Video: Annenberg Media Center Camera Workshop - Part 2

Photography begins with the feet. For every shot, your point of view is determined by where you and the tripod are standing. You want to pick a location based on how you want the shot to be composed. Composition is the backbone of visual communication.
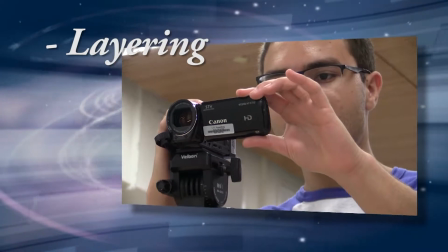It's founded on three principles, layering, cropping, and framing.
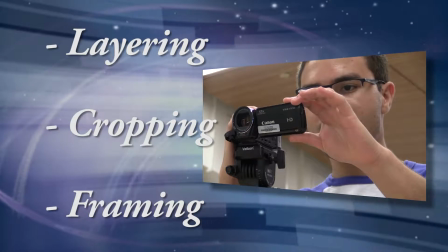In other words, what will we see, how much of it will be shown, and how does one element relate to another.
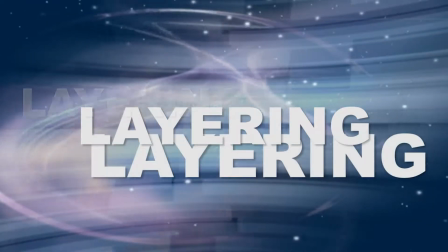You'll need to be aware of these three principles at all times. most of us tend to see images on the screen as one flat surface however when
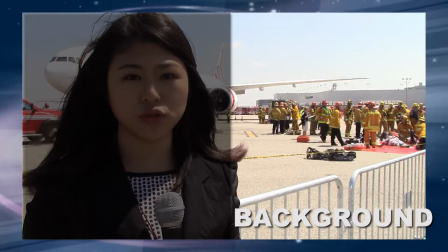you're composing the shot you have to imagine each layer as an individual element in virtually every picture there are at least two layers here's a stand
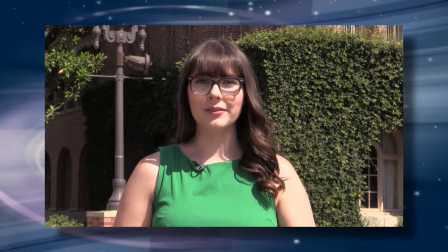up shot while her framing looks good there's another important element we need to think about that's the background in most cases
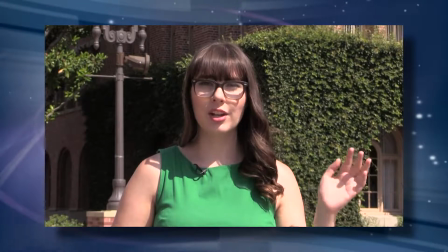the two basic layers of the shot are the subject and the background we want the background to make sense with the story and hopefully add value.
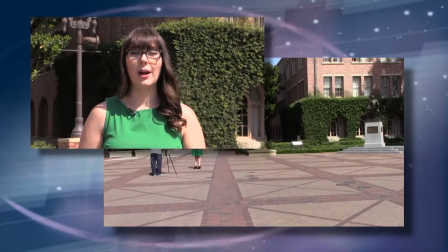Camera placement can help with that. By moving the camera just a few feet to the left,
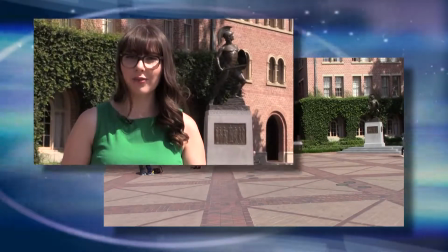we can transform this from an irrelevant background into one that adds value.
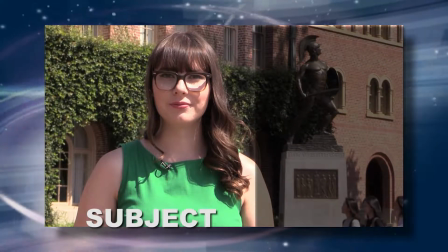Camera placement will come naturally from paying attention to the images on each layer in the shot and thinking about what's most relevant to the story.
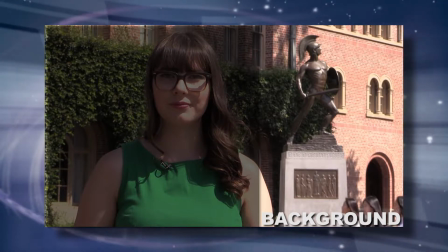Now that we've found an appropriate background, we can move on to the second principle, cropping.
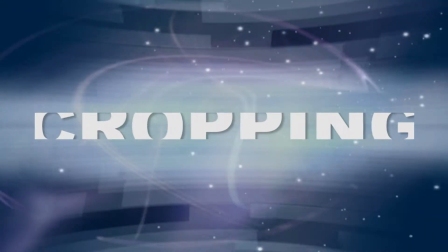The cropping question is, how much of the element will we show? Never cut the human figure at any joints.
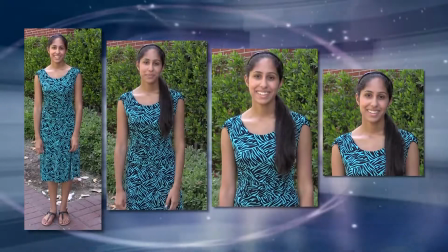Instead, crop between the knees and waist, wrists and elbows, or the elbows and shoulders.
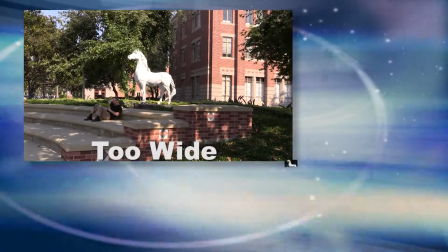When cropping objects, avoid showing extra space around them or showing only partial images.
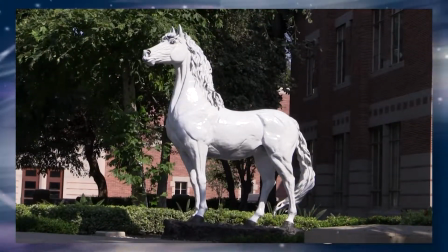This applies to the background, too. The final question is about the relationship between the elements in the frame.
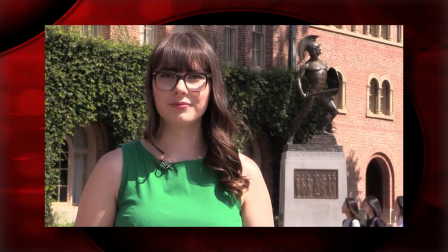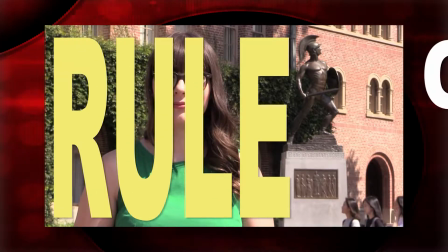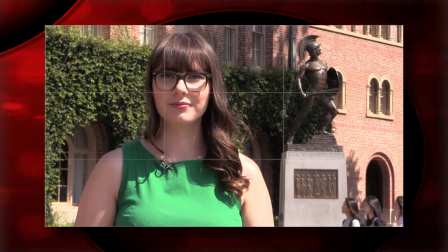Imagine the screen as divided into thirds, both vertically and horizontally. Now, as we frame our shot, we keep a golden ratio in mind, two-thirds to one-third.
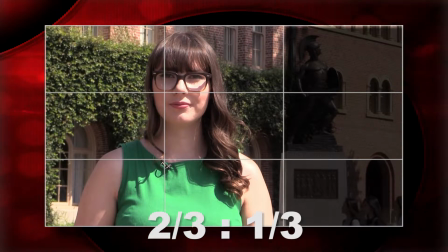The primary element will take up about two-thirds of the screen. The secondary element takes up the last third.
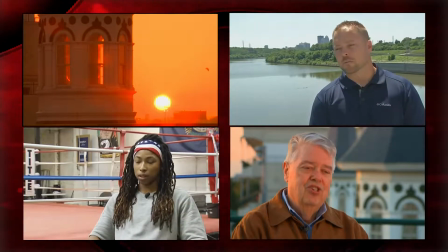You can see all three principles at work in each of these examples. Here, you can see the effect of camera placement on the final shot.
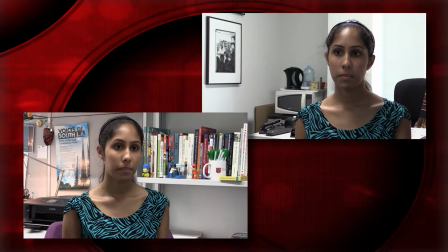In each example, the subject does take up two-thirds of the frame, but the background layer is completely changed by the camera's point of view.
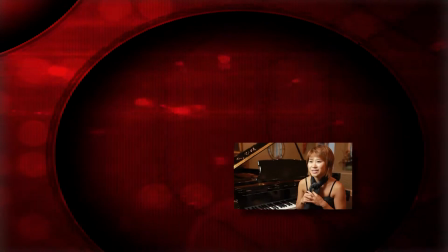You should try to find a background that expresses something about the person and subject matter.
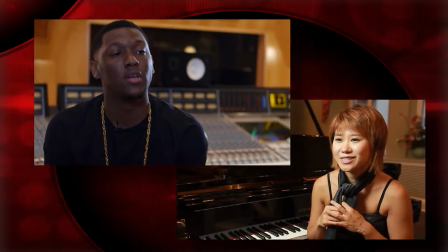For example, if you're interviewing someone in the music business, try to find a background that makes you think music. So, camera placement directly affects the background layer. So does the distance between the subject and the background.
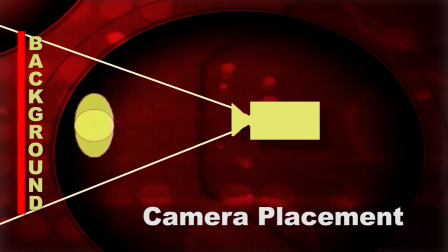Let's take a look. When you move the camera closer to the subject, you need a wider shot to make sure it only takes up two-thirds of the screen.
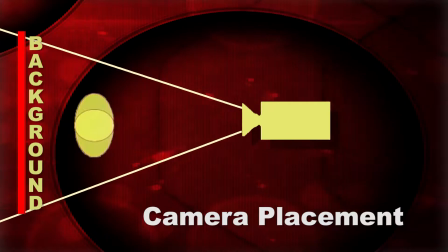That also means we see more of the background. Conversely, moving the camera further away from the subject shows us less of the background.
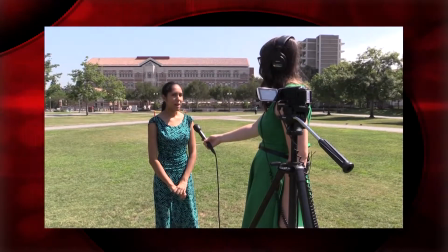For large background images, like a building, place the subject closer to the camera and farther away from the background.
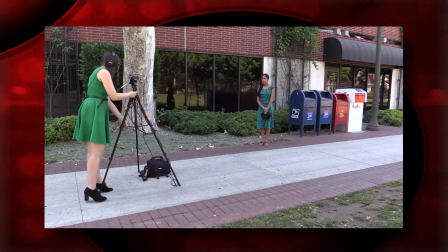For small background images, move the camera away from the subject and zoom in. Depth is good and white walls are bad.
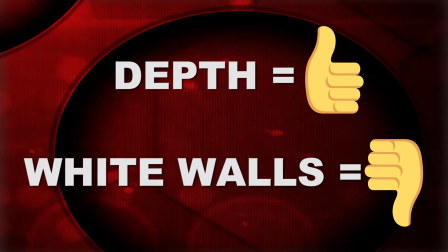If you're in a white-walled office, try to find an angle that looks out their office doorway for depth.
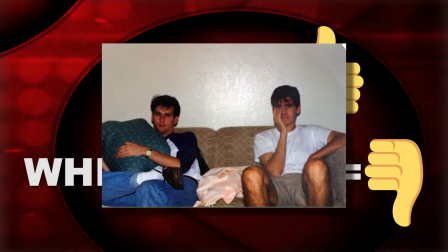The kiss of depth is to put someone on their couch against their white wall. There's no depth and any light hitting them hits the wall behind them. It just looks bad. Now we've covered the left and the right and the back and the fourth of the tripod.
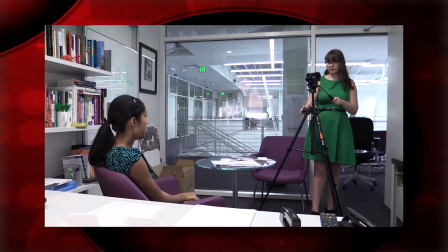Now let's talk about height. Most amateur photographers set up the tripod so that the viewfinder is eye level to themselves. You should actually keep the camera lens eye level with the subject. Now whatever the tripod height is, make sure it's evenly balanced.
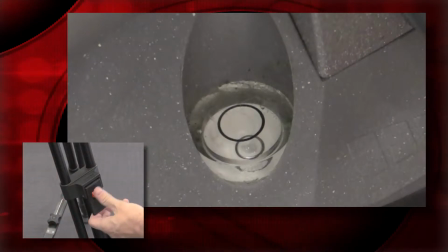To avoid off-balance images, check the level gauge on the tripod's head. Ideally, the bubble should be at the center of the circle.
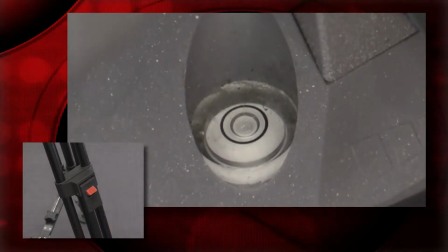There. Now the shot is balanced. One final consideration is lighting.
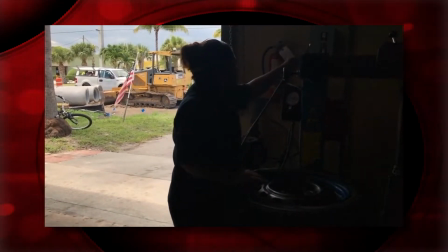It goes without saying that the subject matter in front of the camera needs to be well lit, but you don't want to have big differences in the lighting of each layer.